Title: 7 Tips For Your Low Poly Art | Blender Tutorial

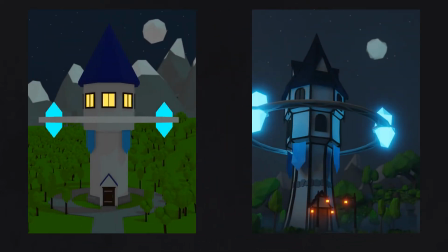Hi there. So how to make your low poly art shine? Please don't skip, as there will be a lot of important information. So let's dive into it. Avoid standard shapes. What is the character of this square?
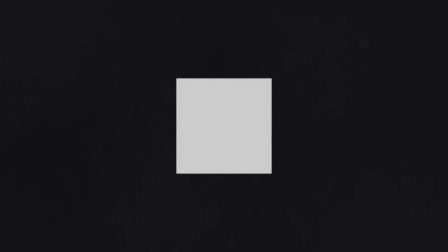It's pretty neutral, it doesn't bring many associations. But these shapes look much more interesting.
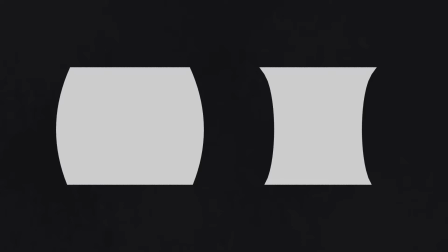Smoother one could be a base for a bakery, while a sharp one looks more like an evil wizard tower.
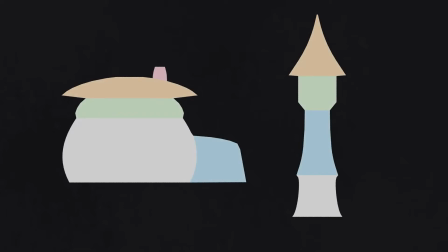Also, don't be afraid to combine few shapes into one. To dive deeper in this topic, you can learn shape language.
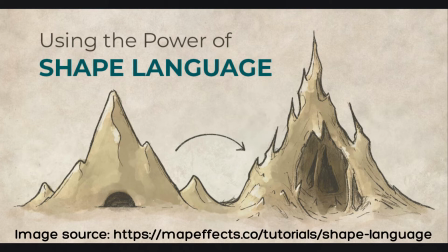This will bring your art to another level no matter what style you are working in.
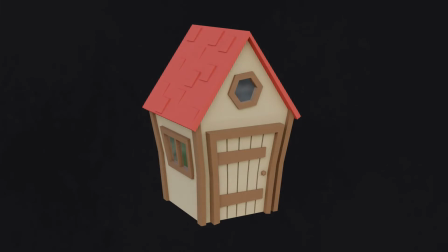But low poly is especially sensitive to it, as you are free to hyperbolize these deformations.
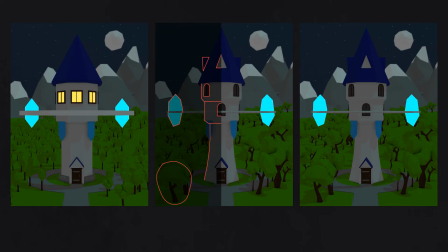Here you can see what I've done with the example. Watch your topology.
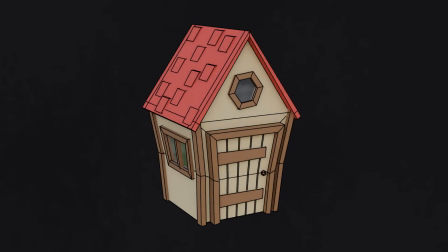For artificial objects like weapons and buildings, it should be okay, as usual.
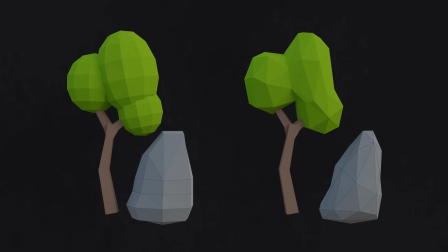But for natural objects like foliage, rocks, etc., remember, chaos is your best friend.
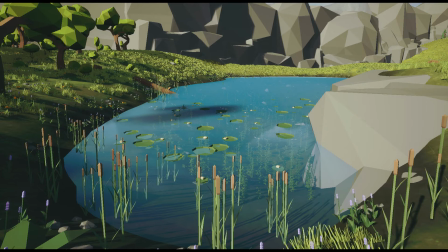Such objects look much more believable and interesting with a nightmare triangulated topology.
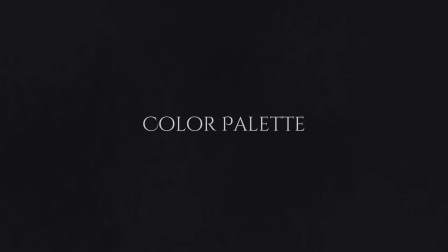Avoid a lot of bright colors, especially in natural scenes.
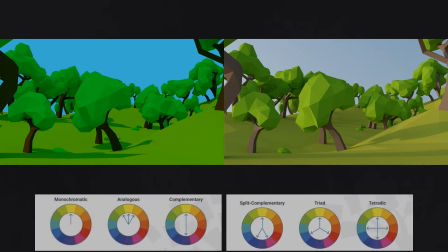If you are not familiar with color theory and how to combine colors, I highly recommend learning its basics.
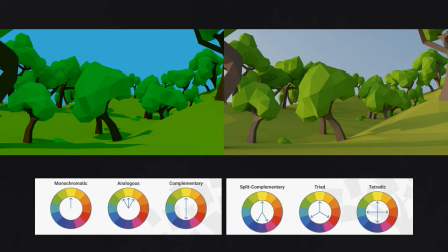This will boost your art level as well.
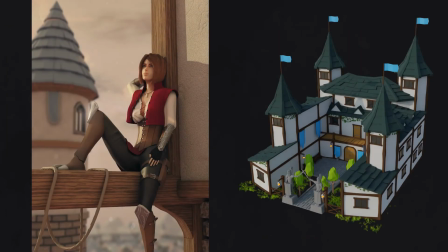Low poly style is sensitive to this aspect as well, cause there are only colors, or at least very minimalistic textures.
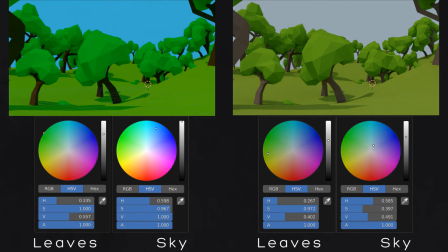But if you don't want to learn it, just try to desaturate colors a bit and shift hue a bit away from pure ones, red, green, blue, and keep your accents bright, but pay attention that this is a very cheap trick that won't always work.
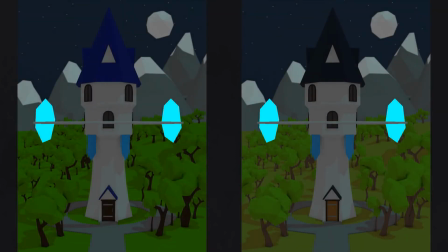Here's what I've done with the example. Colors look too dirty now, but they work nice on the final result.
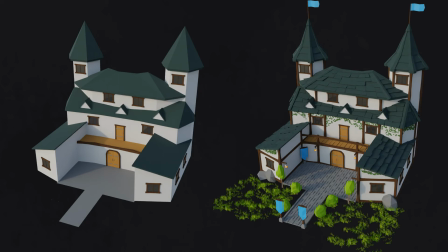Add some details. Yeah, it's low poly, but this style also requires some details, just not as many as other styles. Add some foliage, beams, decorations, miscellaneous objects.
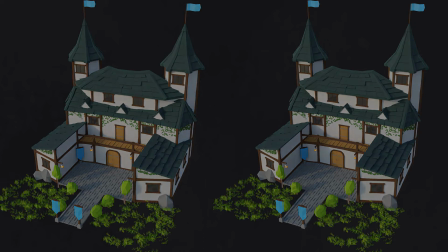It's completely up to you and your scene, just bring some life into it. Here's what I've added to the example. Improve your composition.
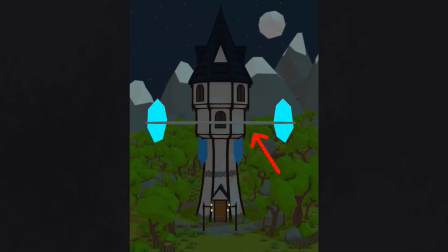Try to find some interesting camera angle, find a point of interest in your artwork and make an accent to it, place your objects to look good together.
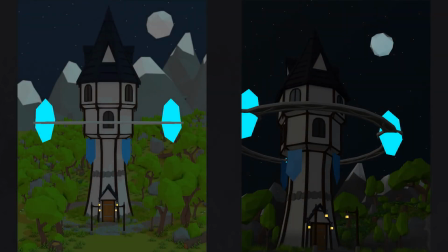I recommend learning this topic as well, as it will also boost your art level. Add some effects.
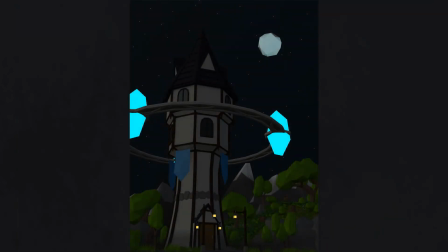The easiest and fastest way is to improve rendering quality with a better render engine or settings and adding some effects.
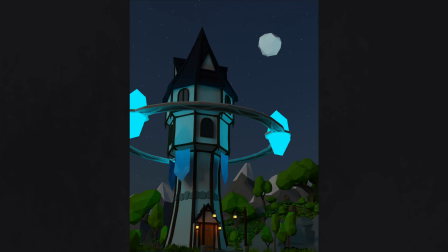Use cycles instead of EV? Yep, if you're not a master of EV. Use complex materials where they are needed? Absolutely. Add some bloom and God rays? Yes, God, please, yes, yes. Ambient occlusion and depth of field? Sure, why not? I guess you got me. And after you get a nice scene, you can polish it with some post-processing.
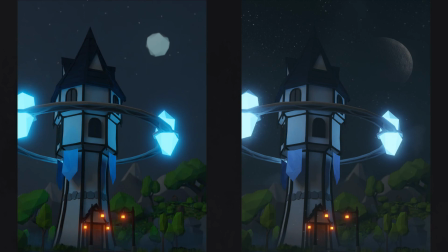Edit your render in Photoshop or apply a LUT for Unreal Engine location. This is a creative process, and I'm sure that with knowledge of color theory and composition, you'll know what to do.
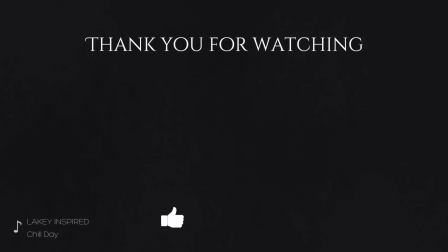As always, good luck with your art.